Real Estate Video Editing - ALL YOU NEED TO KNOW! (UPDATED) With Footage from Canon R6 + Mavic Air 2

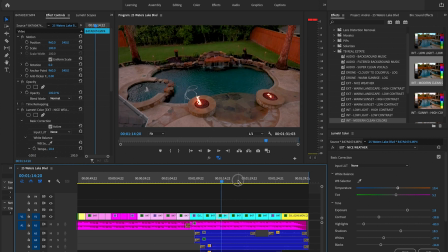3716s
So these all look good.
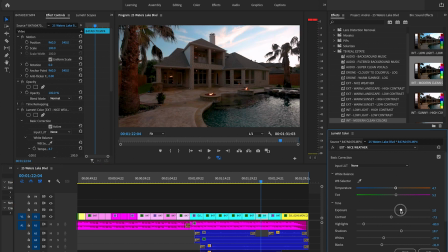3722s
It's a little dark.
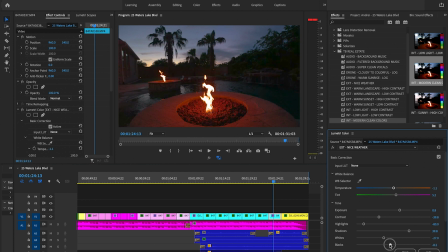3729s
Okay. Oh, wow. That was a little bit too blown out, I think. There we go. Brought back some details. So I'm going to zoom that in just a little bit. So I'm going to try to get that fire into the third instead of in the middle.
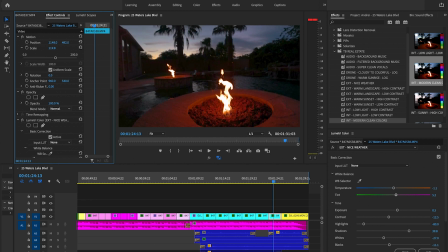3752s
So we've got two flames, we got the palm trees, we got a little bit of the house for context.
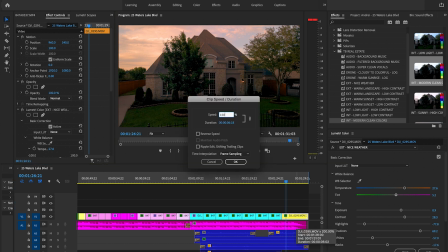3763s
Ooh, let's slow that down. Too fast of a jump.
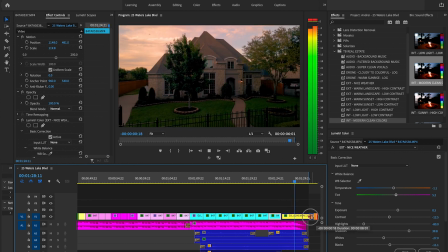Having the atmospheric stuff also helps when the music kind of abruptly cuts out like that, because then,
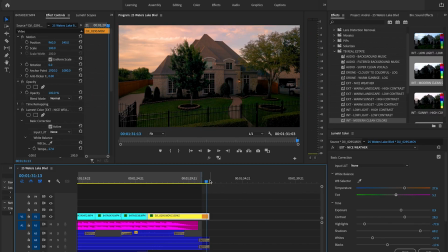3788s
yeah, you still got that playing. Nice. Okay, so a couple quick little effects. I'm going to add film dissolve.
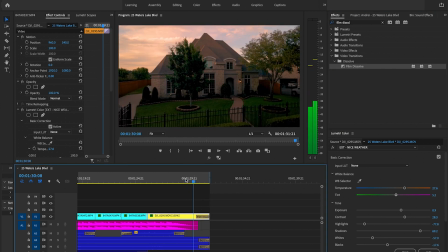3802s
Okay, so I like to put that at the end. It goes to black. Compared to fade to black, it just looks a little more natural. And then this one little tip I like to put at the start of the videos.
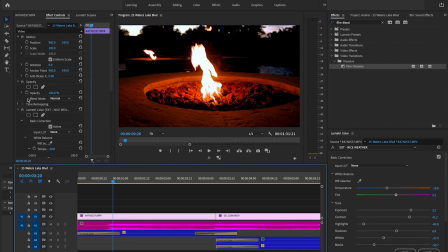3815s
Black is a little bit too extreme on there, and sometimes people put that as the keyframe for their posts about the video.
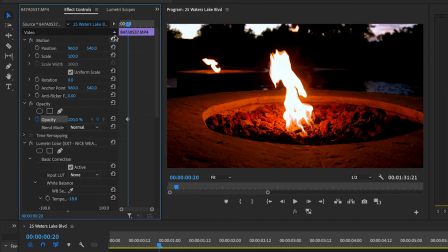3824s
So I like to go and just manually do the opacity.
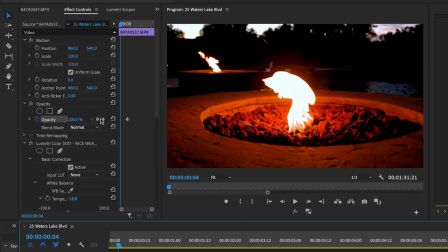3827s
I go in a couple seconds, put it at 100%, and then I click here, and I'll change that to just 80%. So let's say somebody's posting this on Instagram or Facebook.
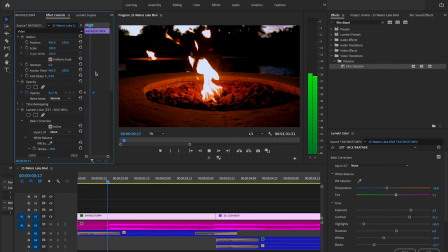3842s
Now instead of just a flame, it's going to go from like a darker picture to like a brighter image. So that kind of just another little trick to catch people's attention if they're scrolling on social media. All right, so we have it done. That's it. Here's my export settings.
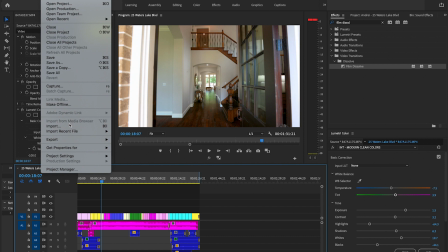3864s
File, export,
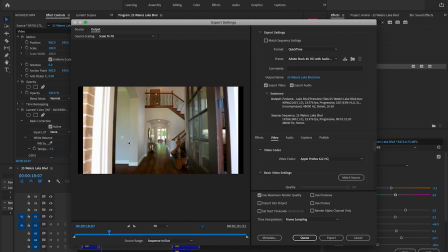3869s
media. You could do the shortcuts, but
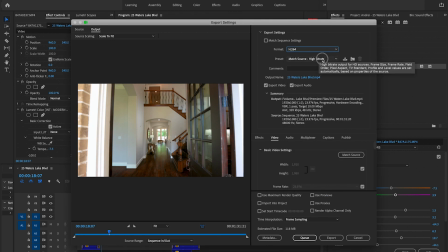3876s
I don't remember everything. So H.264, we're going to YouTube
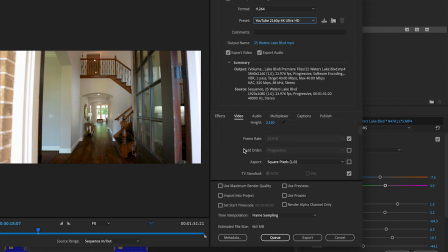3886s
2160 4K Ultra Extra Crazy. Render at max depth. I like to do 60. Okay. It just gets a little bit more of that information in there. Looks a little cleaner. I have this export LUT from Adobe. Premiere is made to export for broadcast colors or something, and this corrects it for like QuickTime, YouTube, Facebook, stuff like that. So it looks a little bit extra dark here, but this is how you get your colors to look how they look while you're editing. Otherwise, it comes out a little weird from Premiere. Okay, max quality, and we've already got the name right there.
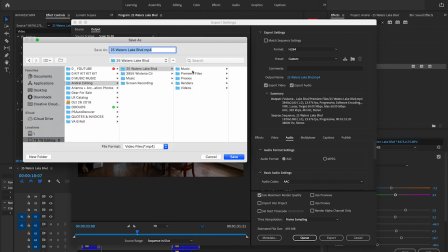3940s
So we're gonna go into our folder and we're gonna go into renders and put it there. And then that's it.